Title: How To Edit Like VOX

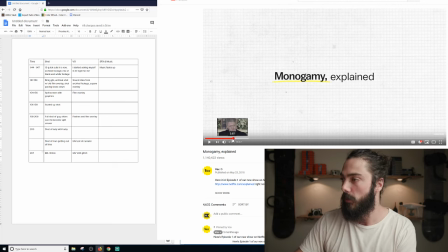So if you think about those little dots that flashed on right before the word fades up, monogamy.
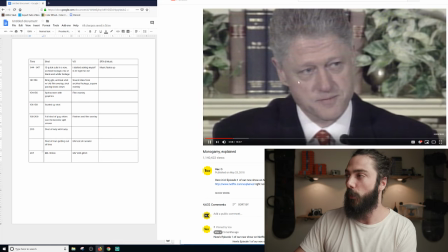So like right before it fades up, so this comes up, right? And then right here, see those flashes right there? My guess is they did that because subliminally, you're going to start looking there.
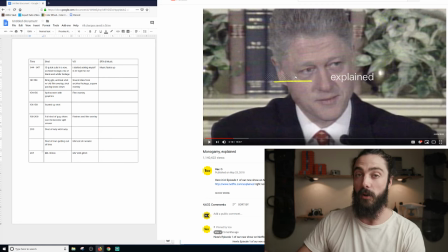Like, you're going to pay attention to, like, something is being underlined, and then all of a sudden above that, there's things flashing in that area that your mind's going to go, oh, what's that?
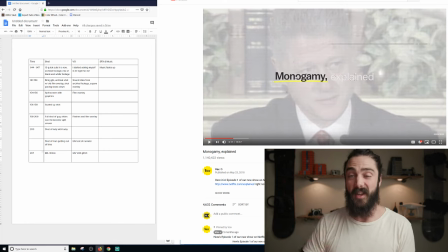What's right there? And then the word comes up. The title of this episode fades in right where that stuff was happening.
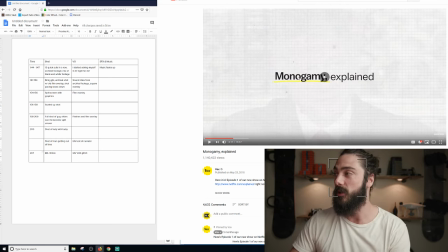So it's probably meant to draw your attention to that area.
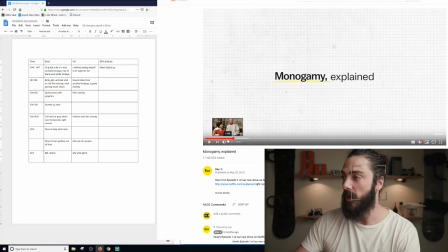I'm going to watch this one more time in real time and kind of like get one more overview of what it feels like.
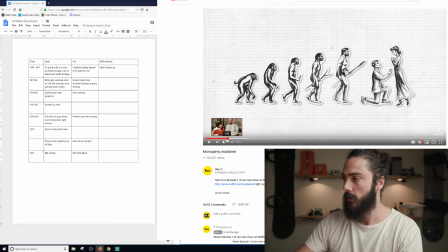Let's see. And this time I'm going to listen a little bit more to the sound.
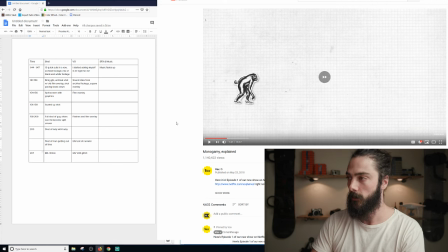I'll turn that up a little bit. And make sure that I'm in real time. If I go over here, speed, normal.
Make it one of the most central goals of our lives.
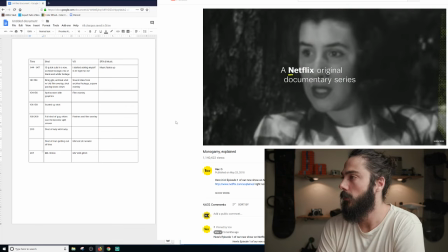I start asking myself, is he right for me? Oh, King Baudouin married Donna Fabiola.
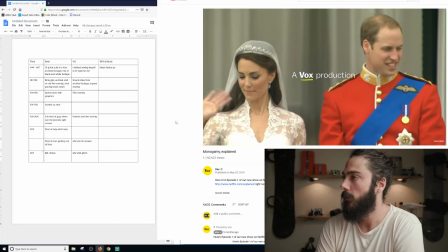I see, I'm a very lucky man. A beautiful shot of the new royal couple. Wonderful anniversary card.
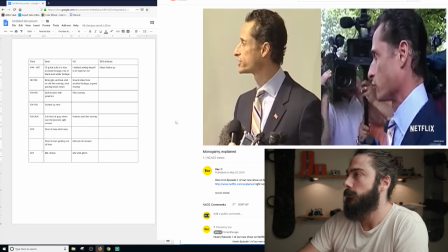The Prince of Wales has admitted publicly that he was unfaithful. Announcing my resignation. Her crime was to have conceived a child with a married neighbor.
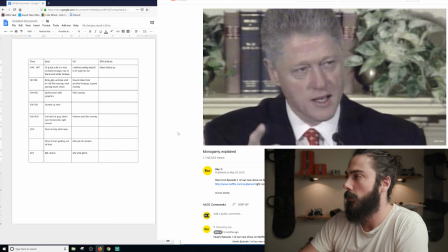Nelson Mandela were broken married. I did not have sexual relations with that woman.
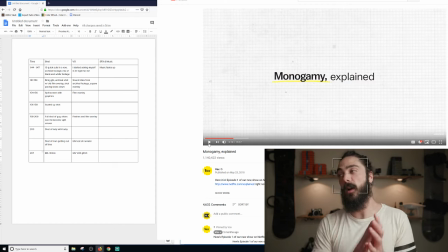So at the end right there, I just noticed something else. They took that shot of Bill Clinton saying I did not have sexual relations with that woman, and at the end of it, they slowed that down in post-production. Like, that wasn't filmed in slow motion, but they slowed it down in post-production.
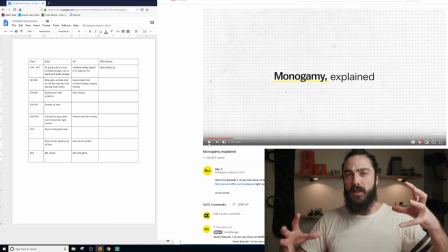It has this weird, like, the whole intro has this archival, like, not old-timey, but like archival feel to it, but it's really engaging and poppy and stuff. And they literally, you know, right-click, speed, slowed it down,
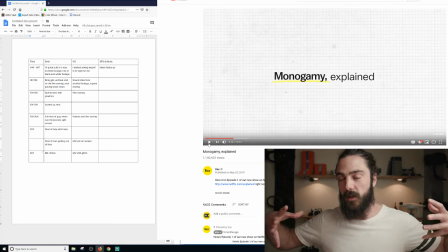and that kind of like makes you feel like this whole intro is coming to a conclusion, which is so cool. And that's such a cool way to, like, you know, you don't really want to do slow motion in that way, but this way is super intentional and it works so well.
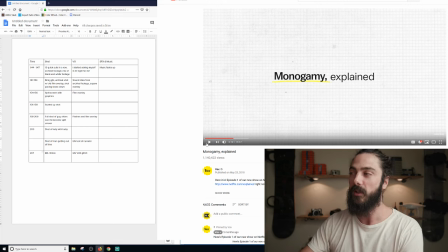I mean, I don't know if you guys can tell, but I really, really like this series. I like how they did that intro, and it just gets you stoked. And I think the core of that stoke is coming from that music bed.
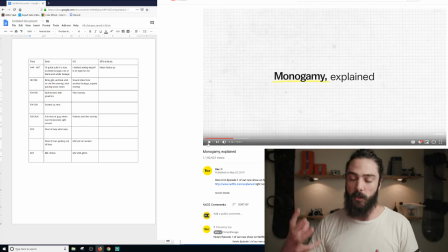That song is just really, it's like flows with the people singing like it just gets you excited to like watch this series.